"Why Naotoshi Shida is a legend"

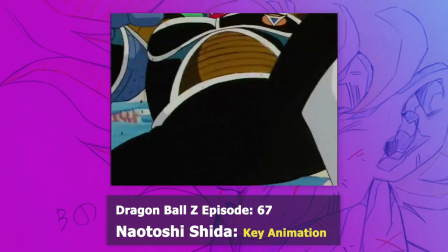And while his effects were certainly good up until this point, it's in this arc where it starts to really stand out such as in the fight between Vegeta and Ginyu,
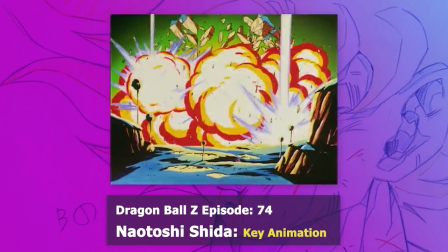delivering heaps of impact thanks to stylish timing and with a lot of detailed clouds and debris.
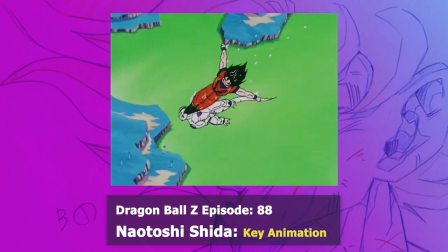Or another amazing sequence as Goku lands this big kick right into Frieza with a lot of the aforementioned points in full effect.
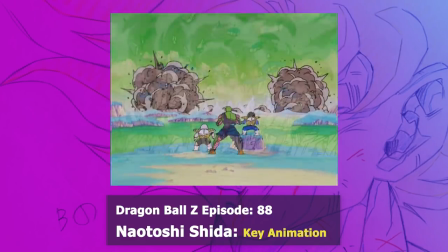Furthermore, in this era you can start to see a more sharper look to shapes for the rocks and debris
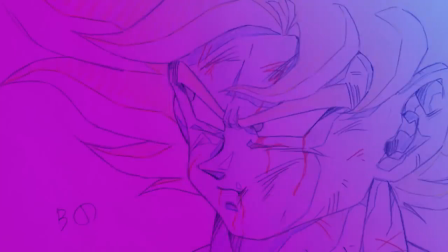and this approach certainly isn't exempt from his character art either as the shapes for the shading,
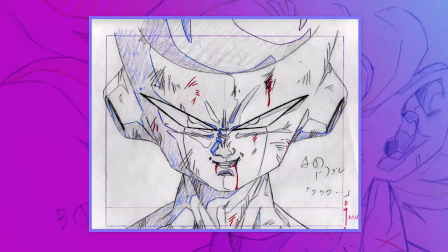facial features and especially the jawline carried quite a sharp and angular touch, certainly working well with the tone of the show.
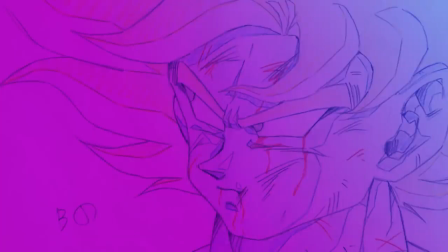However, it's hard to track the complete evolution of his art style before this point as his supervisor Masayuki Uchiyama was quite heavy on corrections and typically not for the better.
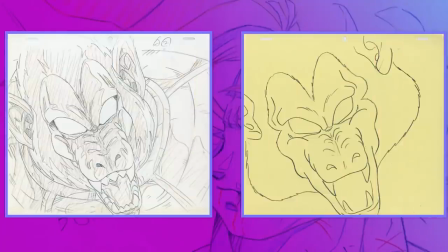Especially in this era, still approaching the series with a rounded touch,
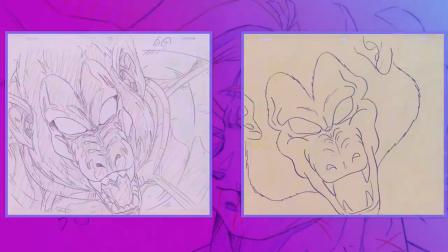feeling at odds with not only those under him like Ohara and Shida, but the look the series had progressed to in general.
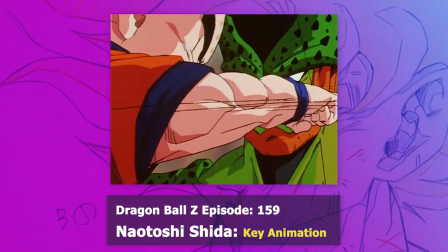Although, this wouldn't last forever, as Shida would leave Studio Last House, working within others like Shindo Productions and Studio Junio.
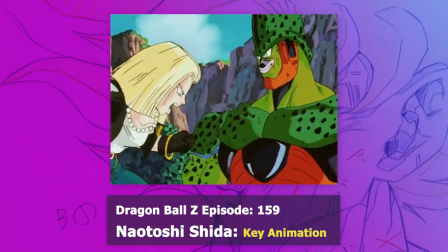And throughout the remainder of the series, he would continue to grow. Minor issues like stiffness to poses seem to be now non-existent.
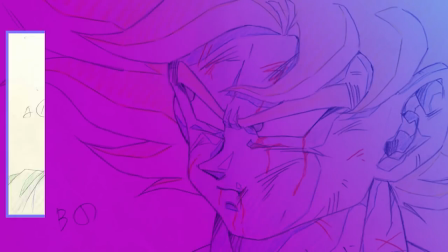And although his character art in other areas, while perhaps not as refined when placed to supervisors like Yamamoru,
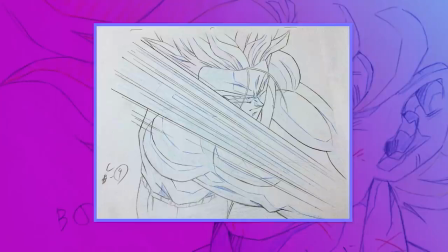still was very expressive with those squinting eyes, large mouths and dynamic hands.
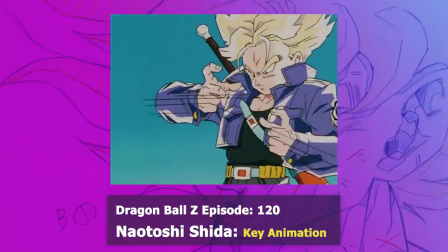By the end of Z, Shida had more than left a memorable legacy behind, however it should not go unmentioned the quality mentorship Masayuki Uchiyama provided Shida,
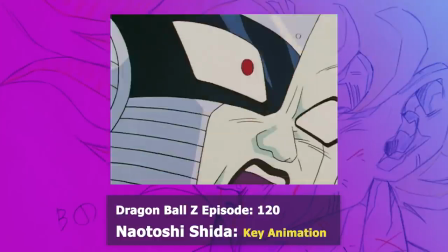which helped develop this young animator, inspiring him to continue on in the industry.
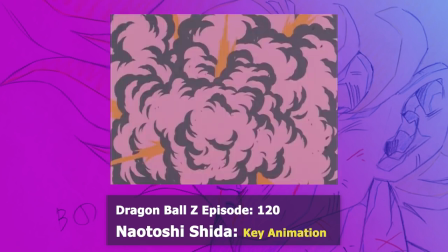If it wasn't for Uchiyama, the talents of Naotoshi Shida may have never been fully known.
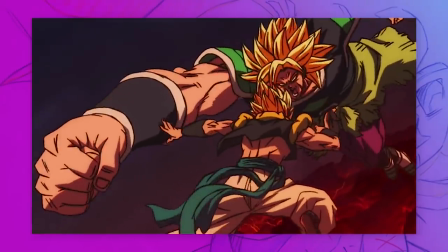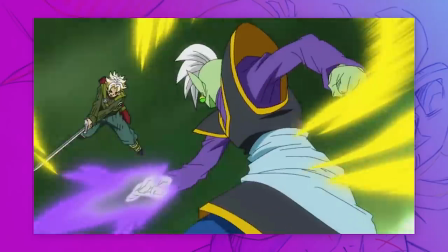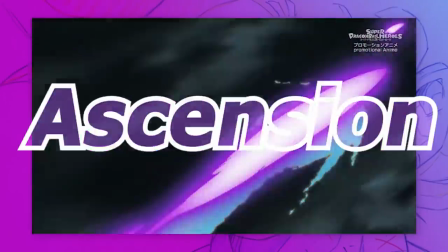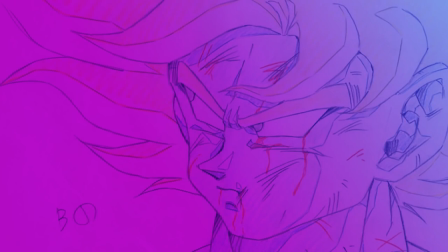So after finishing his work on Dragon Ball GT,
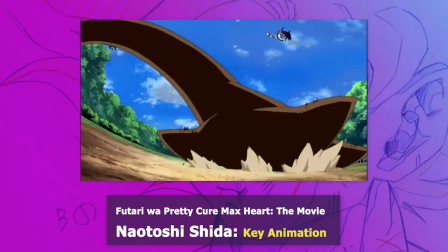Shida would continue to work as a freelance animator building up quite a reputation for his impressive action sequences such as on
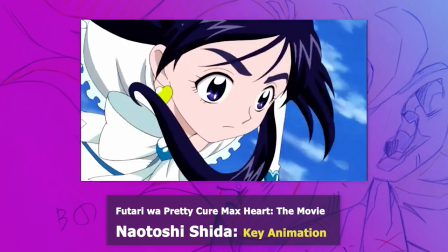the Procure series as well as on One Piece and throughout these years his style would continue to further develop more and more.
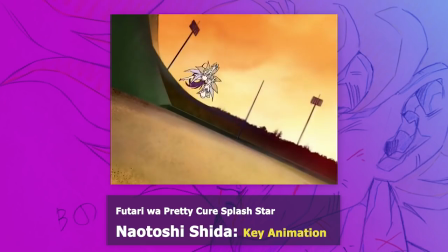Over the 2000s we got somewhat of a glimpse to his approach on Dragon Ball with several openings and specials.
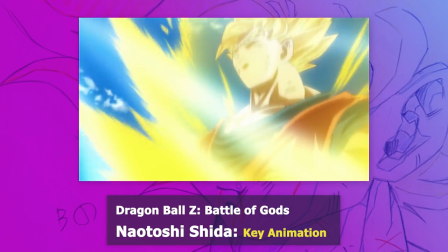However it wasn't until 2013 with the release of Battle of Gods and in 2015 with the beginning
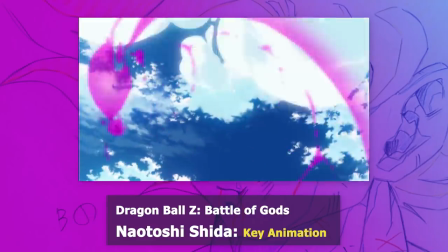of a new series Dragon Ball Super would his approach to Dragon Ball be displayed to the general fandom,
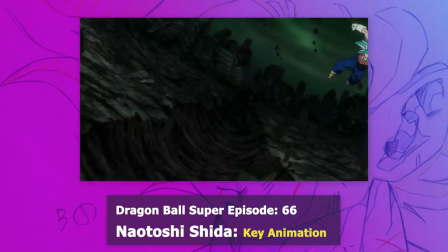as well as to a new generation of Dragon Ball fans.
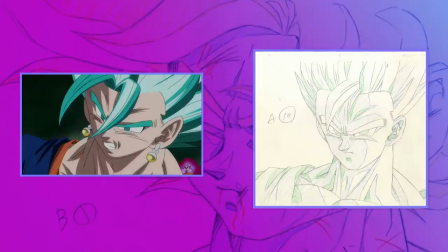Sheeta's take on characters, while retaining some similarities with the ears and hands, presented a much more distinctive and unique style.
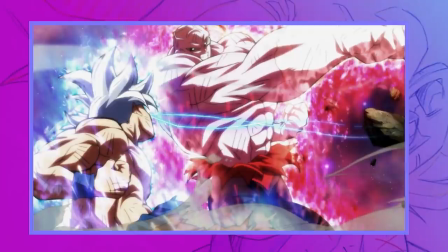His approach to anatomy was more detailed, with characters feeling very muscular. Likewise, his style of shading carried far more depth, with a lot of interesting shapes.
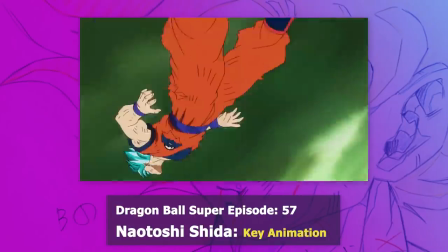The poses he would draw characters in were more dynamic than ever before, having such a strong essence of force and interest.
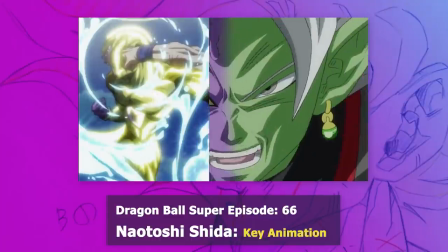In terms of animation, his timing within scenes gave a very fluid look to movement. Punches and blows also continued to hold just as much impact as ever.
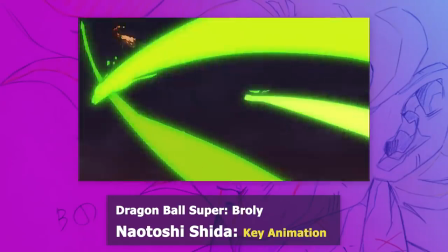But there were some new traits as well displayed, such as the classic wormy camera movement, lip flaps, or stretched out necks and arms.
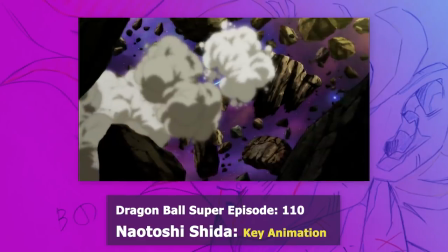All in all, his improvement from when he finished up on GT was astounding and would continue to blow fans away time and time again,
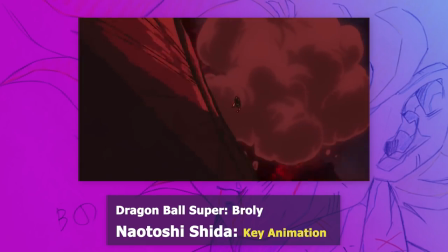especially like in Dragon Ball Super Broly, delivering amongst one of his longest cuts on the series with some of the most insane camera movement and angles with this lightning
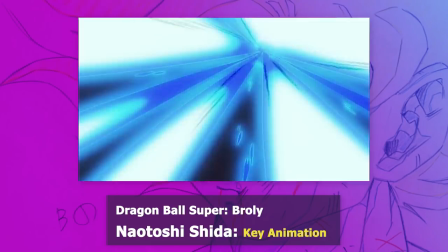speed pace to the fight. His effects work was in full force as well, creating such an impactful cut and like a lot of his work, memorable.
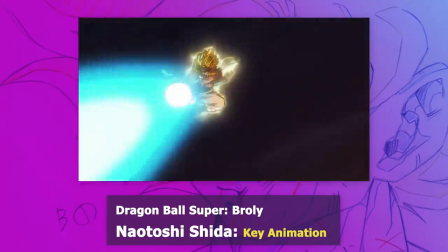And well, that's why Naotoshishita was and still is a legendary figure within this franchise.
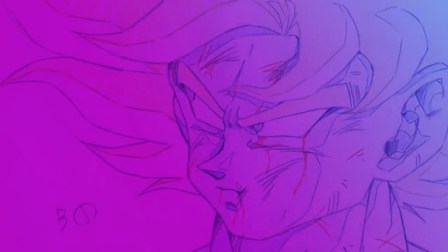So, thank you everyone for watching, I hope you enjoyed it. I certainly did while making it as he certainly is amongst one of my top 5 animators on Dragon Ball and if you're interested in a breakdown of his art style in a little more depth, check out this video here if that's your thing. Thank you once again and with that, I'll see you later.